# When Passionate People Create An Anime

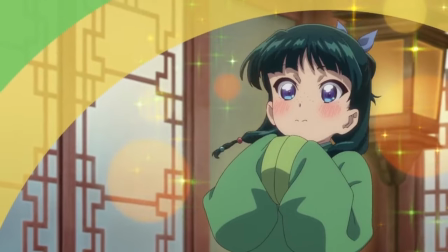8:21 Some of the episodes are spent entirely around progressing the story further, where Mau Mau simply goofs around for a bit with no real mystery for her to solve, and it's still damn entertaining.
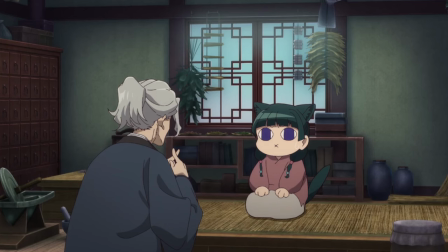8:30 The show is also quite stylized when showcasing comedy, which I think especially adds to the charm of Mau Mau's ridiculousness.
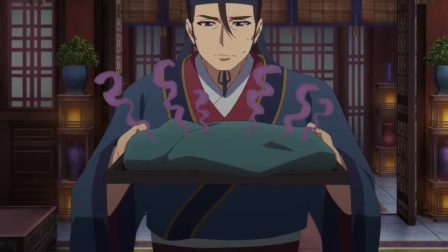8:36 They occasionally draw the characters in this cute little GB form, and sometimes the voice actors will even make the sound effects by themselves.
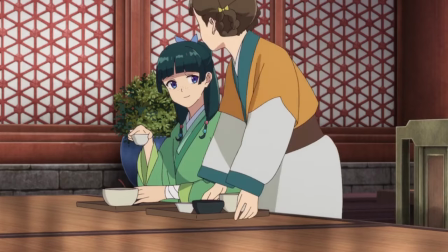8:46 I love this so much. As for the production side of things, I think this handwave scene alone should tell you how fluid the animation is.
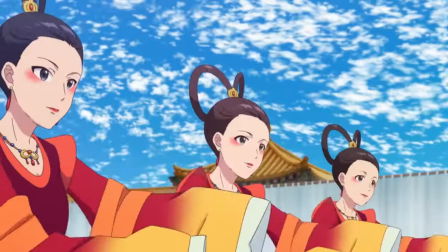8:55 The show generally looks great. The soundtrack fits the theme and setting of the apothecary diaries almost perfectly.
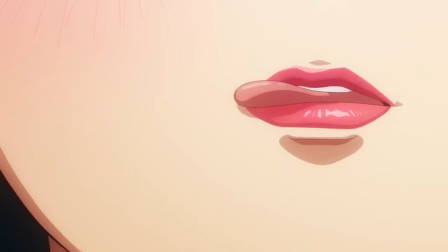9:01 But in the moments where it truly matters, these two elements come together and the show goes from being simply great to outright gorgeous.
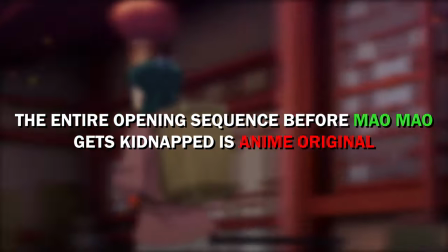9:09 Not only does this adaptation have a shit ton of anime original content sprinkled in between each episode,
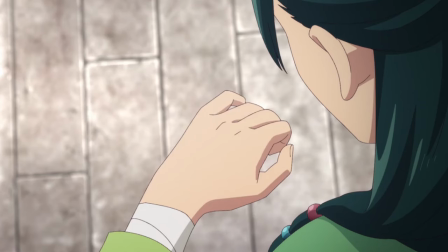9:14 but the director went out of his way to meticulously place every little detail on screen.
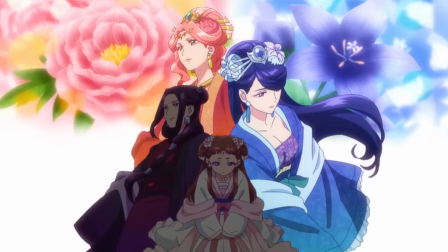9:19 From the way the lighting interacts with some scenes, to the beautifully drawn poison food, to even the different colors of claws worn by the concubines all have a meaning behind them. Take for example how every flower shown in the first opening is either toxic if not straight up lethal, just the way Mau Mau likes them.
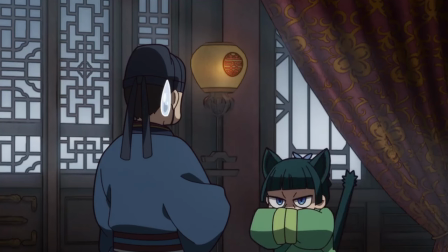9:33 Also the reason Mau Mau is depicted as a cat during the syllabus is because her name literally translates to Cat Cat.
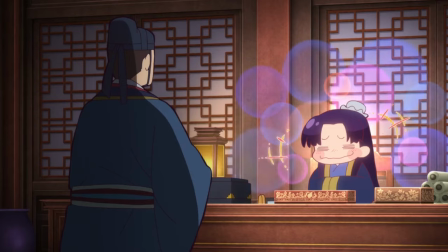9:39 Even after 19 episodes have passed, The Apothecary Diaries hasn't even adapted two of its light novel volumes,
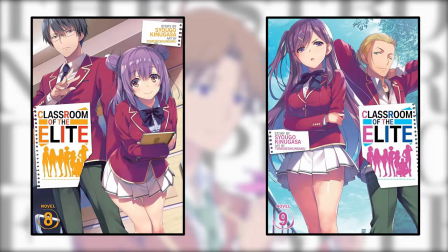9:45 whereas the latest season of Classroom of the Elite has already blown through two entire volumes in just five episodes.
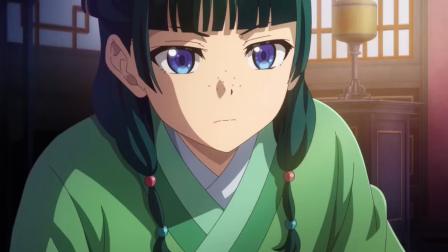9:50 This anime doesn't skip through any of the light novel content no matter how trivial it may be.
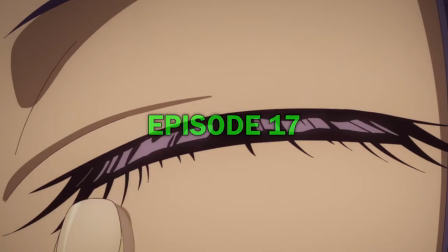9:56 Like for example, the first half of episode 17 is all about Ma Mao applying makeup on Jinshi.
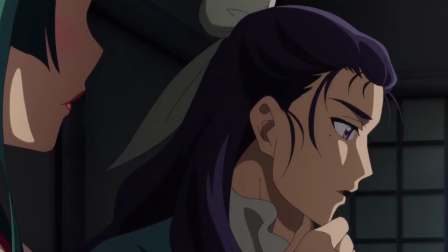10:01 That's 12 minutes of content which could have easily been shown in a few second long montage if they wanted to rush through the light novel.
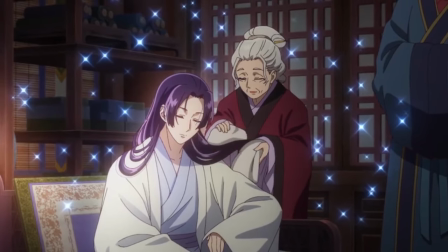10:07 But because the director actually cared about this adaptation, we ended up getting a detailed explanation of how to make a noble look like a peasant involving a whole lot of funny moments.
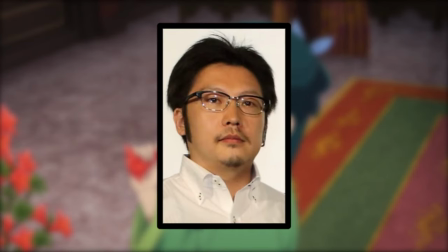10:16 All of this is to say that if director had truly wished to create an anime that did something a little more special than simply adapted source material,
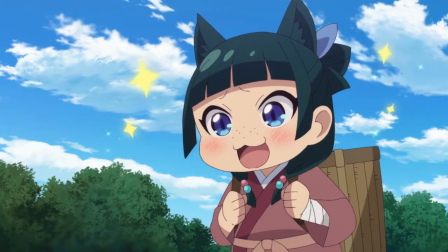10:23 then I would say he achieved his goal. This adaptation elevates the source material not just by being extremely faithful to it,
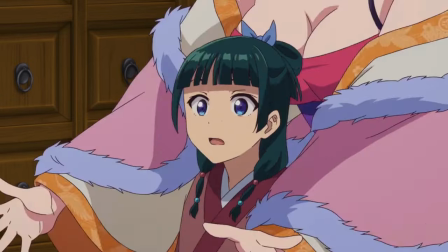10:30 but by further building on the characters in some anime original scenes and by adding its own style and flair to the story,
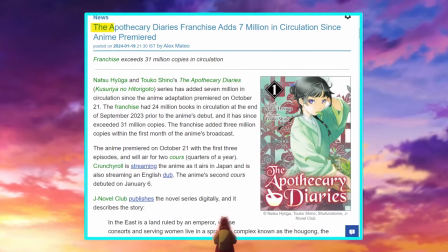10:35 which is why the sales of the manga increased by over 7 million copies in just 4 months.
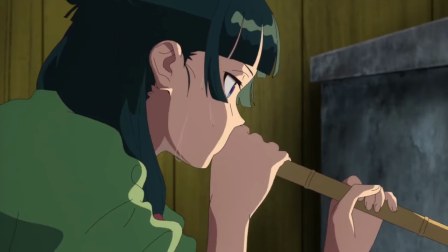10:41 That alone should spell out how successful of an adaptation this has proved to be and it's all thanks to the high amounts of effort put in by every single person behind this anime.
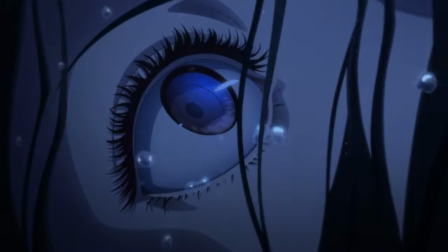10:52 The Apothecary Diaries might not have the most engaging mysteries or the most deep storylines, but it still works because of its original plot and brilliant production values.
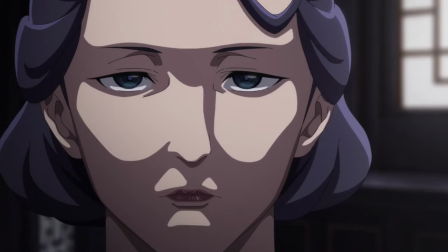11:01 It's a show that takes you through some disturbing scenarios surrounding some dangerous people that lead up to some emotional moments at times,
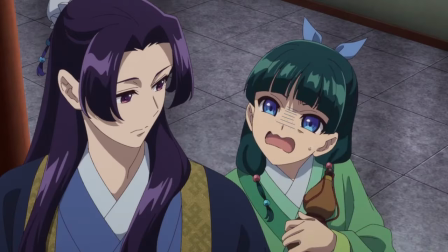11:07 while simultaneously being one of the most fun shows that I personally look forward to every single week.
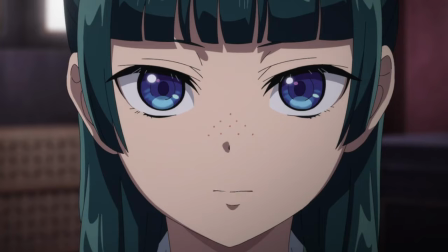11:12 You seriously need to watch this anime, even if it's just for Maba. I honestly can't recommend it enough.
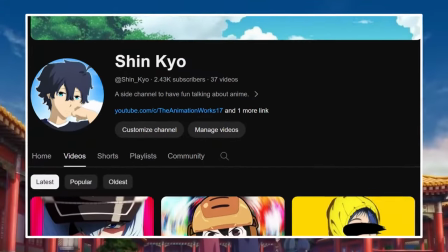11:18 Also consider subscribing if you enjoyed this video. That's it. Thanks for watching.